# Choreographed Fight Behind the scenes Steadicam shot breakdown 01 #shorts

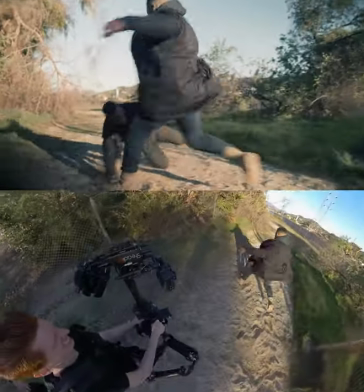(0:00)
Directly into the action, so I pull back as soon as the kick happens. Starting the rig farther from my body allows me to pull it to where it would normally be, moving the camera faster without making me move my legs as much.
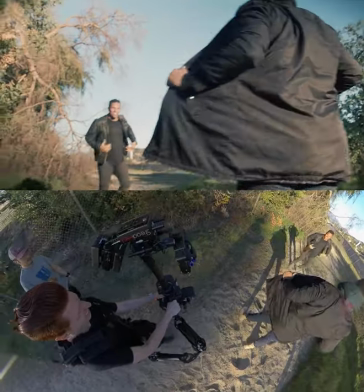(0:08)
Close up on his face, which allows me to hide the punches that would obviously not be landing, and allow you to see the intensity in his eyes.
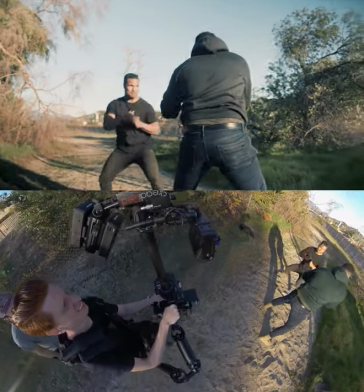(0:15)
Pull back to the wide two shot, then wrap around after the first punch, so I can get the lens flare on the final shot.
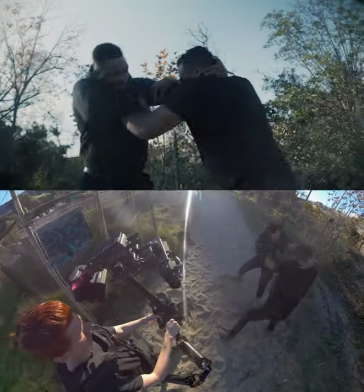(0:22)
Then move in closer for a few punches and back out on the first knee, to allow more space for him to fall into frame.
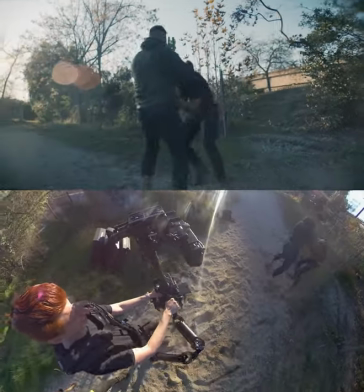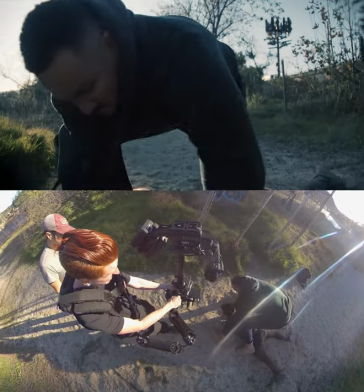(0:33)
Push in and tilt down for the face close-up for a breath, then tilt up for the other close-up. I'm trying to aim his head between the camera and the sun so it makes that jarring lens flare.
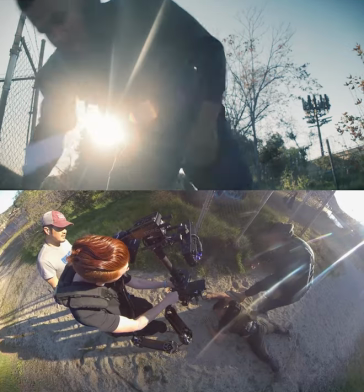(0:42)
Then hold the lock off as he walks away.